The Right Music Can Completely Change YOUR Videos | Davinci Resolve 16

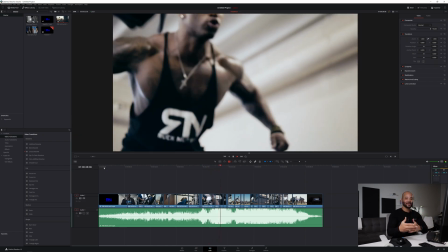247s
And it kind of becomes more like this dance with the clips and the movement of the people to
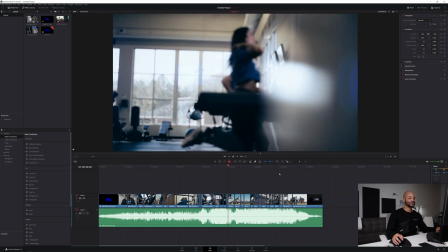253s
Go with the beat and you'll see here that with these girls running I'm not only cutting on the beat,
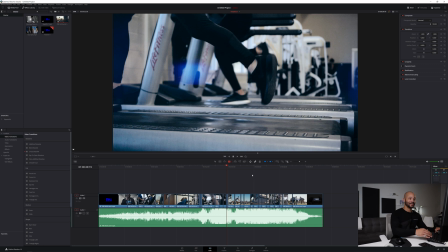258s
but then I'll do a little pull push-ins and pull backs to kind of accentuate the little beats in between the bigger beats so
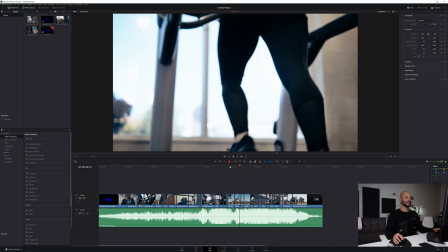269s
So you might notice there There's that little jump back and then there's one here too right there
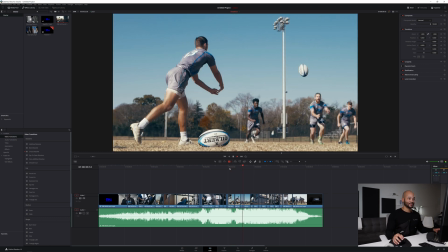277s
right there and Then of course you got the speed ramping to kind of slow down to accentuate the song but without the song the speed ramp in itself
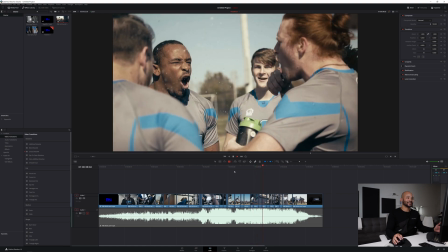290s
it's all just kind of random clips it looks good i'm not gonna i'm not gonna play myself down it looks good
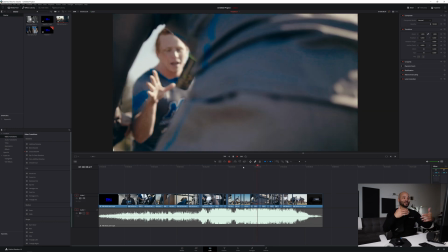298s
but still uh it's kind of the the music that kind of helped me find the good shots to help it flow because the music flows and so if the clips flow to
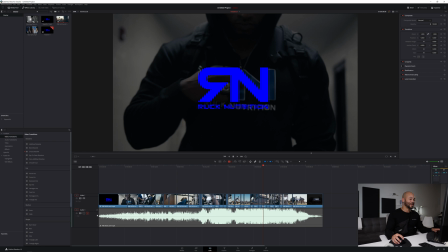306s
the music then essentially the clips will flow together even without the music. So that's kind of why it looks good even without the music because the music doesn't really change it.
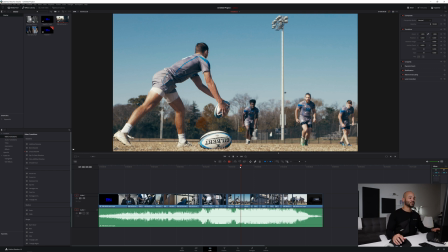315s
The music in itself honestly kind of made it and also with these rugby players you can see that I'm doing the speed ramping to the beat while also working with their movements to the beat to almost make it seem like their movements are going with the beat.
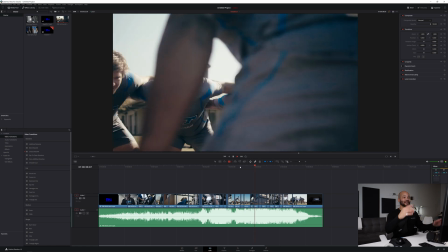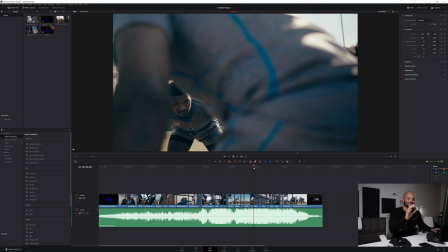333s
And all these little cuts and jumps are all to the beat and to accentuate either a snap or clap or I guess I did that backwards but
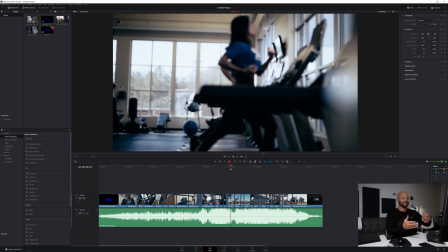342s
or a kick but it's all kind of there to kind of really take advantage of how much work was already done in the music already and it really brings in the energy and the whole vibe of this whole brand more
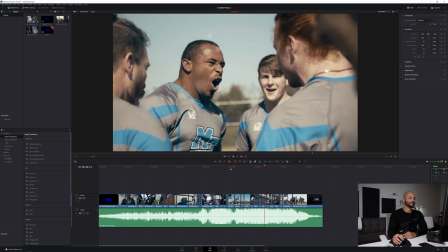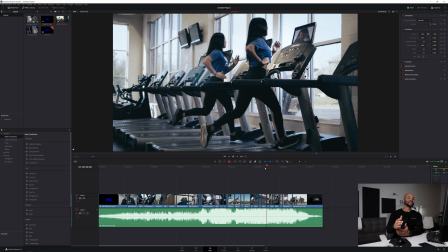366s
speed ramping and so it's it's really simple when you get down to it now you kind of have to feel it out and again make sure you have the right song and you should kind of intuitively be able to kind of feel that out depending on you know if you're working with a
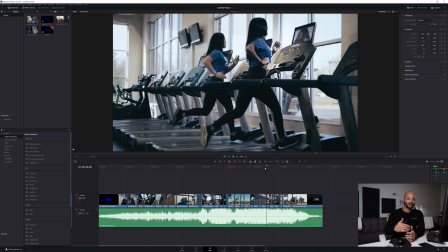383s
client that's more corporate and you're looking for something that's kind of like a modern corporate kind of vibe uh then you're going to want something that almost sounds like elevator music it is something you would hear in an office building um or something kind of light uh not too taking away because another
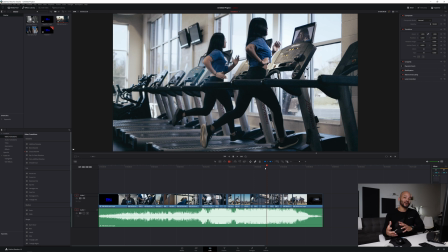398s
thing you know they always say you never want the audience to notice the camera you don't want people to feel like they're watching something you want to be kind of immersed and sucked into the experience um that way you know that's why you kind of get rid of noise and try to have smooth shots and and you do things to make sure that the camera doesn't stand out in the production and you want the music to kind of do
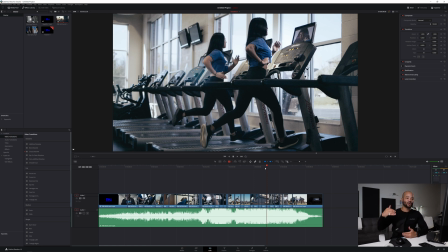416s
the same thing you want the music to just add to the vibe and you don't want them to think about like oh this is an interesting music choice he made for the video you want to just be like this one big creation where the music is kind of intertwined because it all flows so well together
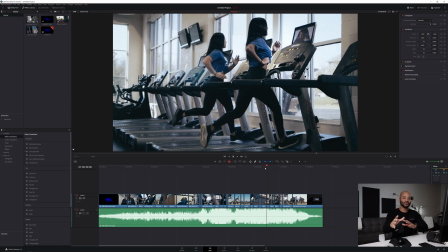431s
So make sure to spend time on websites like Artlist so you can find the right song based on exactly what you're looking for. And so what I did with this shoot in particular, you can see that there are several different shoots that happened here.
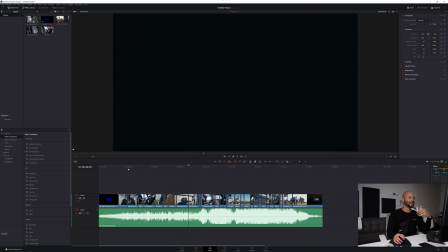445s
There is the shoot with the actual owner of this company, Charles, and his lifting partner here.
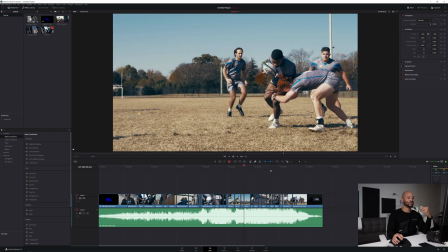452s
And then we have another scene with the rugby players, of course. And then we have a scene with these girls on the treadmill.